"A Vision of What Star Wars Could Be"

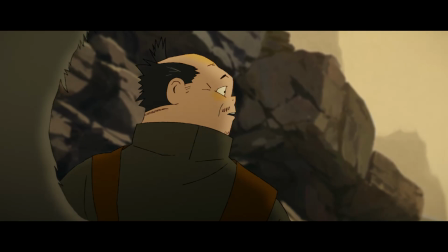20:21 Directed by studio co-founder and current CEO Eun-Young Choi, the short follows an Old Republic Jedi named Tsubaki who,
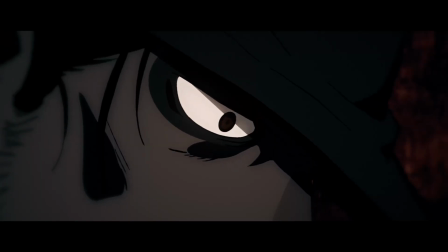20:30 haunted by prophetic dreams of someone dying in front of him, reunites with his lost love,
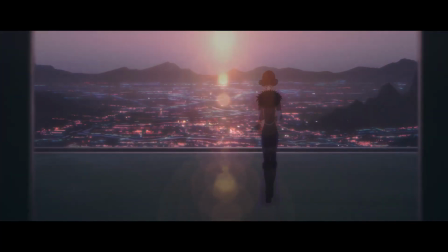20:37 Princess Misa, to help reclaim her planet's throne from her wicked Sith aunt.
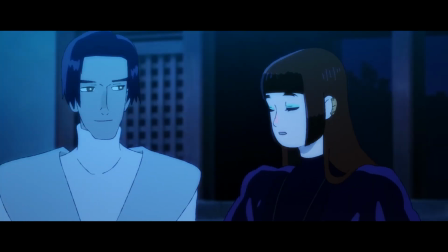20:43 If you know anything about love and Jedi, it's not hard to guess how all that'll go down,
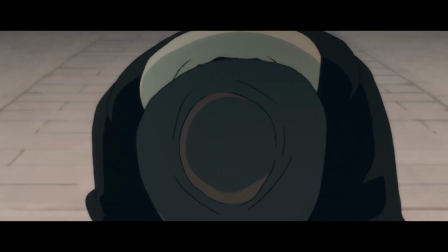20:48 but knowing the destination takes nothing away from this somber, character-rich journey.
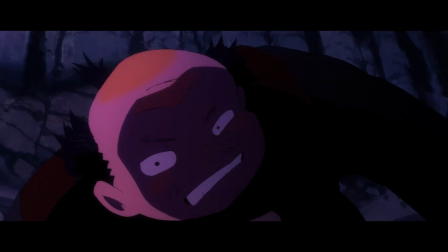20:54 It's not just about the destined fall,
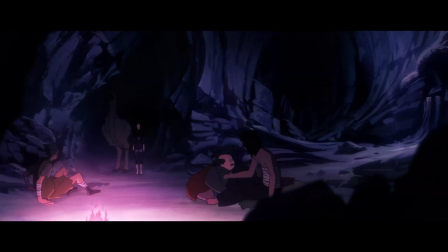20:56 but exploring the faults and virtues in Tsubaki's character that make that fall inevitable.
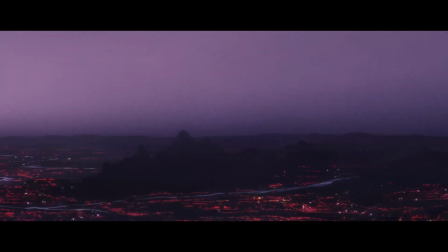21:03 And as it chooses to explore his character through a plot based heavily on the Hidden Fortress,
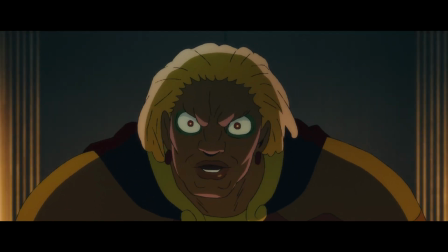21:08 the whole thing serves double duty as a dark mirror of A New Hope. With its cinematic framing and smooth, nuanced character animation,
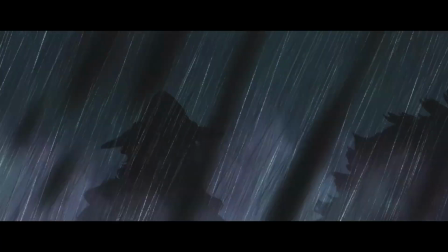21:18 Akakiri feels like a more refined take on what Science Saru tried with Japan Sinks 2020,
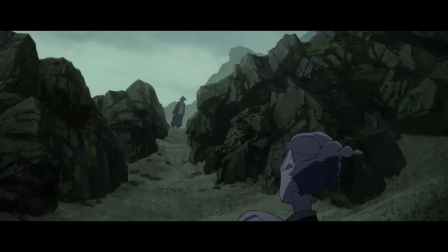21:24 and that style really suits this vibe of violent melancholy.
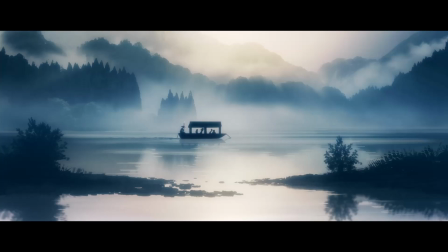21:29 The use of color and light here is especially striking, even more so than in Trigger's work,
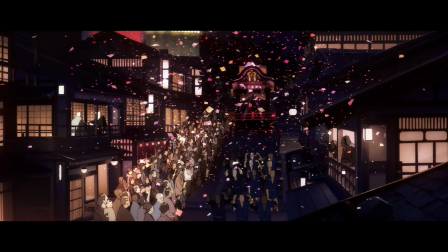21:35 not just for how it helps to set the mood of each scene, but how it adds to the action.
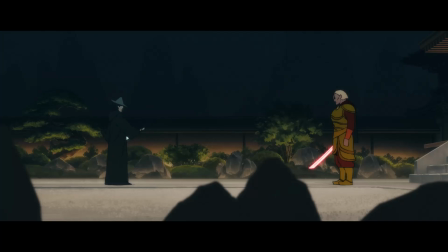21:40 Each of these shorts puts its own animated flourish on the lightsaber,
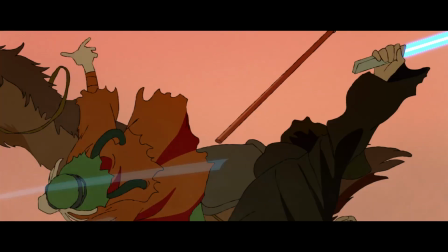21:44 but I'm particularly fond of this effect where the after image of the blade hangs in the air for a moment after it passes through.
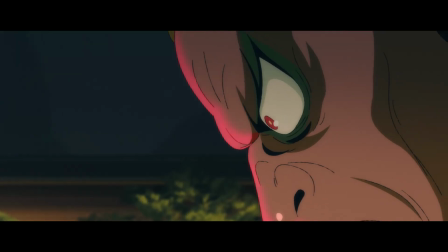21:52 It adds a real sense of weight and impact to the action, which in turn helps to ground the emotional content of the story,
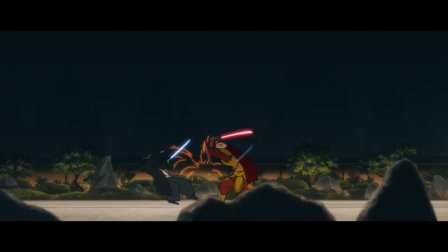22:00 and the motion trail allows the animators to depict extremely quick and complicated
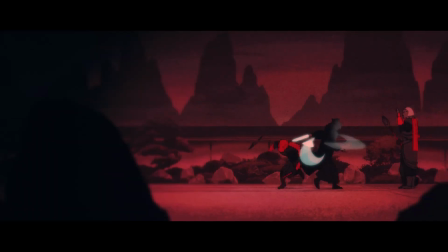22:05 choreography without worrying about the viewer losing track of what's going on.
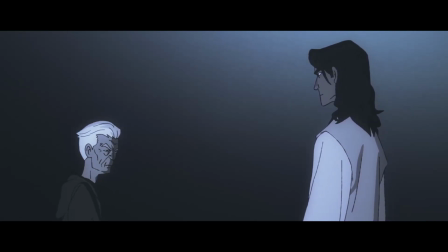22:10 Narratively and aesthetically, I think Akakiri is the strongest part of this anthology,
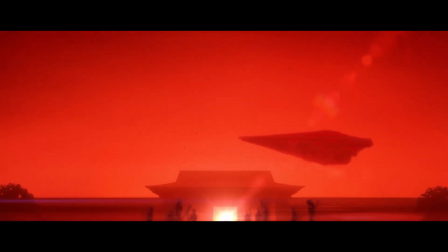22:15 and it's the perfect choice to close the series out on, as that leaves the ending room to properly linger with you.
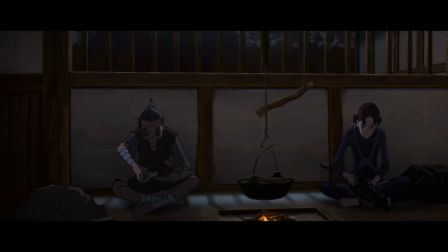22:22 It's not quite my favorite of the bunch. The Twins is just such a delight.
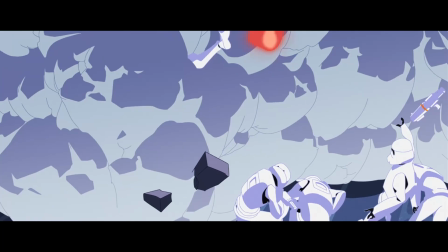22:27 15 straight minutes of bashing Star Wars vehicles and action figures together in the most ludicrous ways imaginable.
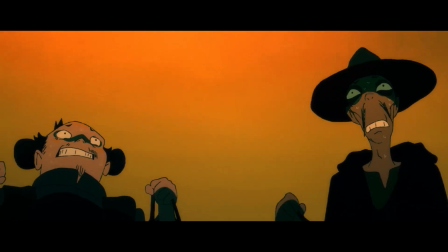22:35 But Akakiri ranks a close second for crafting a haunting aesthetic experience unlike anything else I've seen from this universe.
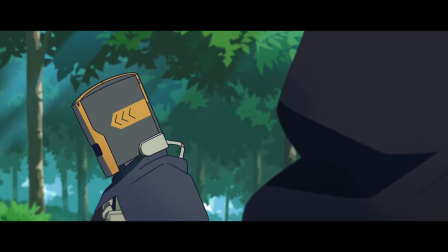22:43 For similar reasons, and also because I think the whole droid chassis Ronin bucket hat thing is a genius character design flourish,
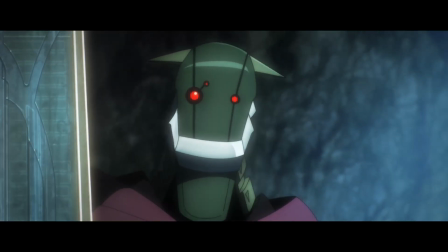22:50 The Village Bride is my third favorite. I'd put The Ninth Jedi right after it, though that may rise through the ranks if it ever actually goes somewhere.
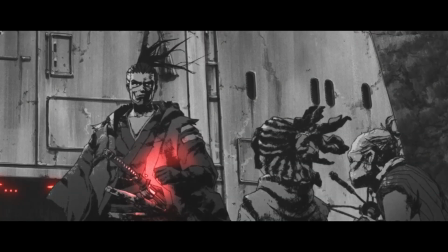22:59 Then fifth place goes to The Duel for how effectively it loops Star Wars back to its origin.
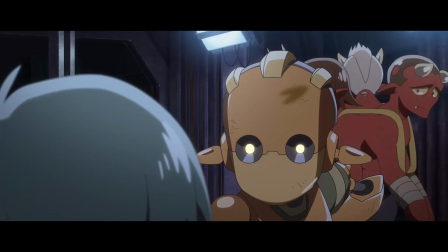23:04 Lop and Ocho comes in sixth, followed by Tatooine Rhapsody. I love how they both show a less action-oriented side of life in this universe.
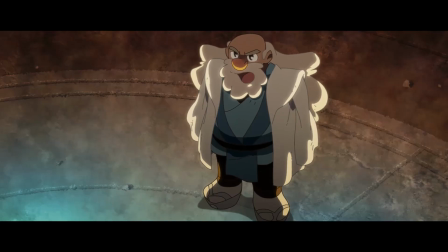23:14 TOB1 comes in eighth. It was utterly charming, but admittedly a little light on substance.
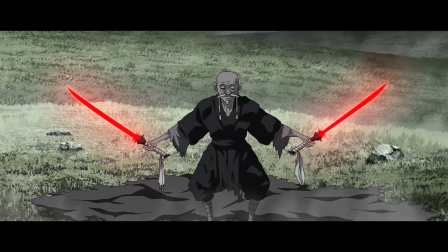23:20 Then there's a big gap from that to ninth place, The Elder, which is the only one of these that really left me cold.
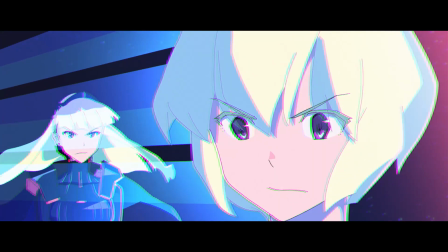23:29 I adore every other short in this anthology, though.
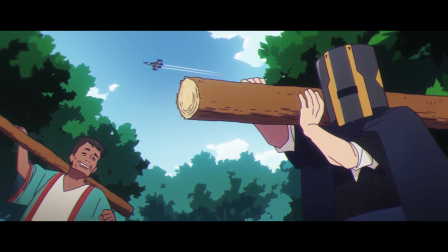23:32 Publicly asking what Star Wars should be is about the quickest way I can think of to start a full-blown riot,
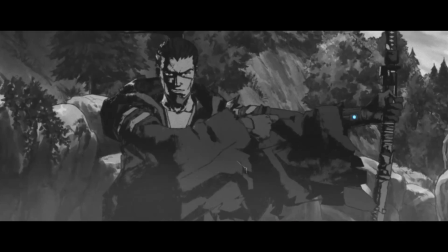23:39 but everyone does have their own answer to that question,
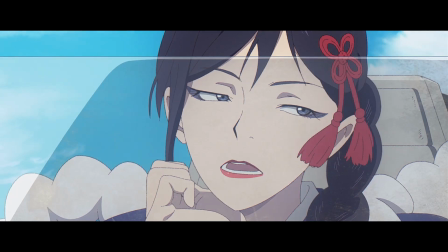23:43 and Visions comes the closest to mine of any Star Wars thing I've seen in ages.
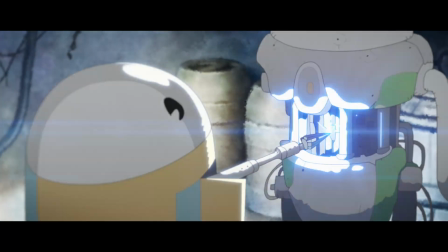23:49 Each entry is playful and personal, a clear product of artistic vision,
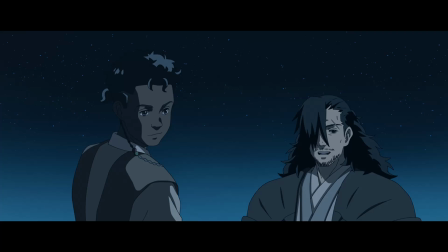23:55 not corporate mandates in alignment with some grand franchise roadmap.
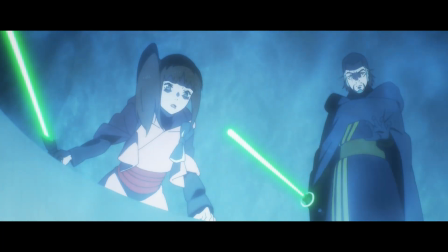24:00 In my opinion, Star Wars works best as a canvas for creative expression. Canonicity be damned, save where it serves that end.
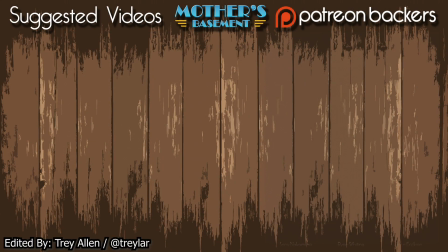24:07 That is just like my opinion, though, man. So I'd love to hear your thoughts about this anthology as a whole and the individual episodes in the comments down below. I'm Jeff Thu, professional nerf herder, signing out from a wretched hive of scum and villainy.